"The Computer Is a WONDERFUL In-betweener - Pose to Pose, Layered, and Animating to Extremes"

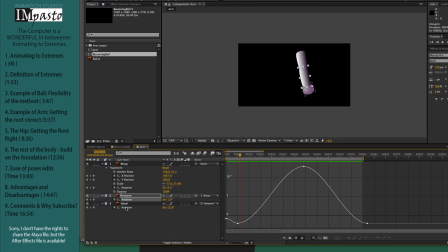8:03 Just to round this off quickly before going to the baseball swing, I'll point out that the forearm and the hand only have one graph, which is rotation, and each extreme is offset from each other by 2 frames. There's a beautiful simplicity to working this way, and that's one of the reasons that I like it so much, although it's not the most important reason.
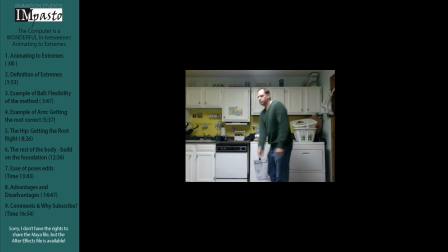8:22 I'll get to that later. Now let's turn to our baseball player. For my reference, I was able to pull out sketches and figure out what I wanted my poses to look like.
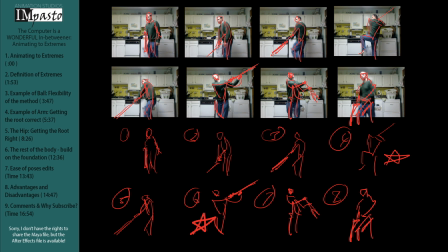8:31 I'm not going to build these poses in the computer, but I'm going to use them as reference to find out if I'm getting close and to make adjustments when those poses are not coming through.
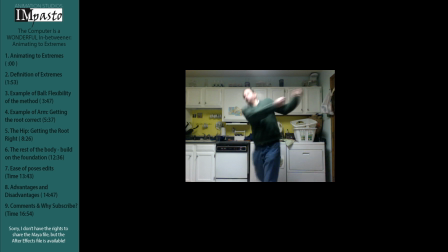8:41 What I'm looking for is extremes. And as I study the hip, I see a pattern that I want to try and duplicate. It leans back to put weight on the hind foot, then it swings around to accommodate the swing of the bat, and then it returns to rest or begin the next action of the run.
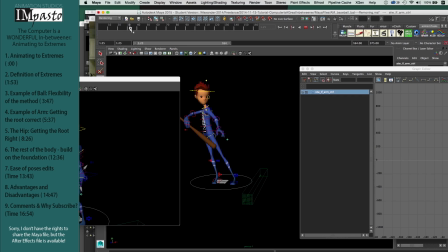8:56 As I said, this is really hard to do. You're moving the hip around and trying to visualize where the feet are going to go in accordance. That's hard enough. Sometimes I hide the legs and just put the feet in place so I can see if they are properly supporting the hip.
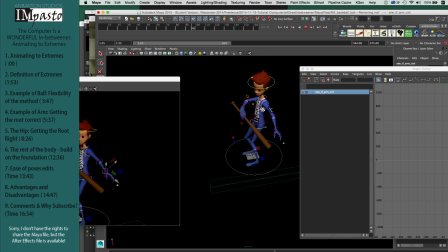9:09 Then I have to swing the hip far enough so that the body will follow and work through this forceful action without being too extreme.
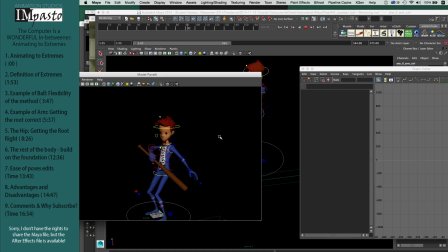9:16 I'm trying to picture an end result here that doesn't actually exist yet. Now, the real truth is that I have to go back and adjust that root many times even as I'm working through the other joints. But the more closely I can nail it the first time, the more easily everything else works out. I've built the foundation correctly. Here on the graph are my hips extremes.
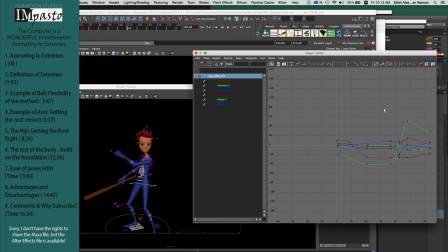9:35 I've got 3 translates in X, Y, and Z, and 3 rotates in X, Y, and Z. I'm not even bothering with scales of any kind. The extremes are the beginning of the action, the height of the windup, the far end of the swing, and the return to rest or beginning of the next action.
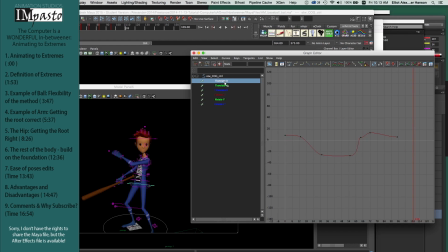9:54 There are a few additional keys in there for adjustment, and not every graph has the same point on every extreme, but that's the basic pattern. Now in this case, there is no offset in these extremes. The hip is rotating and translating on all 3 dimensions at exactly the same time.
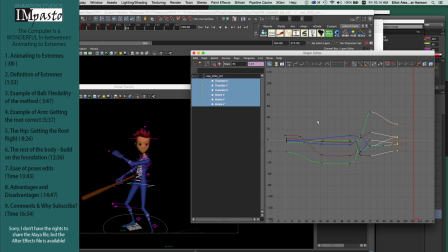10:10 We can get very interesting results by offsetting some of these translations and rotations, but that also makes the job that much harder. I want to pause for a second on the second extreme, the height of the windup. Something I recently learned that I felt like a fool for not knowing is that I did not properly understand the terms ease in and ease out,
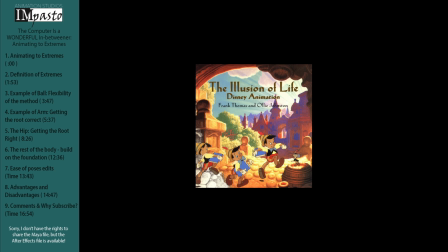10:29 as Frank Thomas and Ollie Johnston define it in their book The Illusion of Life. I thought it meant slowing down and speeding up, and I couldn't figure out why that wasn't just lumped in with timing and spacing.
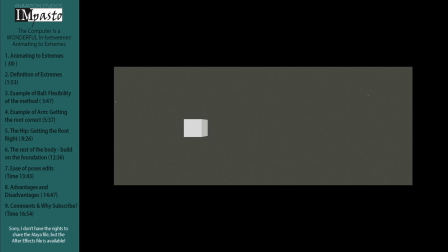10:39 Even Sento Lodigiani's wonderful video defines it that way, and he essentially uses the same example twice.
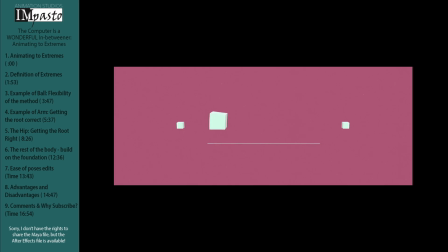10:46 But when Thomas and Johnston describe it, they mean hitting a pose and then easing into a stronger version of the same pose.
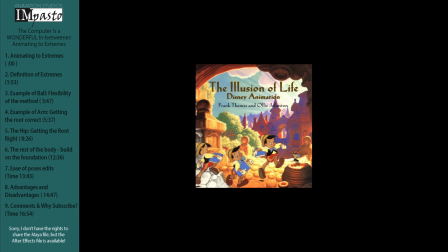10:52 They equate this with what they call a moving hold, which I've also heard different definitions for.
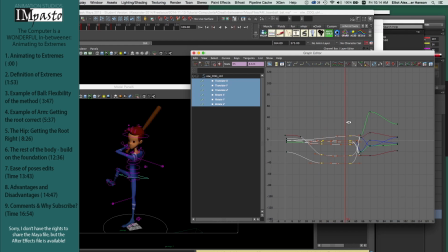10:58 That's what's happening here. I've hit a pose, but I'm slowly and softly moving into a different version of the same pose. It's one reason a lot of us use copied pairs. One other thing I want to point out as I'm on this hip, and that is how I've adjusted it along the way. You'll see if I look at each of these curves one by one,
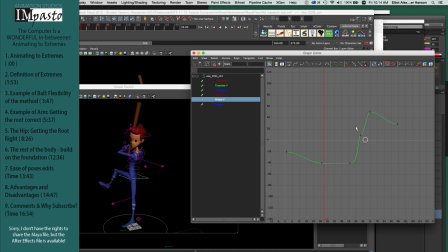11:16 I've added some keyframes in between my extremes to either clarify or else otherwise adjust by animation. The problem is that will often make my action stop right in the middle of it, and I typically don't want that to happen. So why should my y-axis of my hip rotation suddenly slow down right in the middle of his swing and then pick up again?
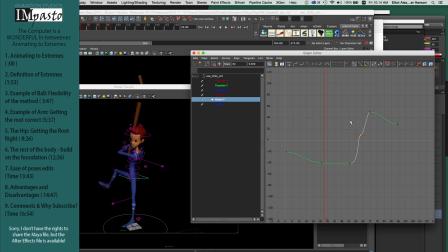11:35 Almost certainly it won't do that, and even when I scrub through it looks a little hitchy. Clearly I put that in there perhaps for another rotation variable, in which case I got this unwanted one for free, or else I was just confused, either of which could be the case. Either way, I don't want it there, but honestly I'm not always going to know that until I've worked through every other joint.
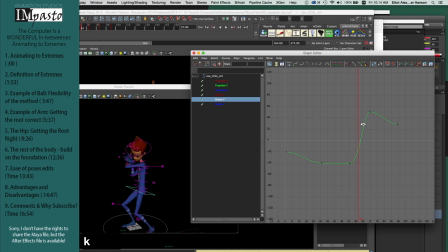11:54 I don't always clean up like this, but on the root I tend to get it as clean as I possibly can. Again, it's the foundation of my building, so it should be strong. Typically, if I've worked the way I want to, my root will come out looking the cleanest of all, and everything will be smooth between extremes.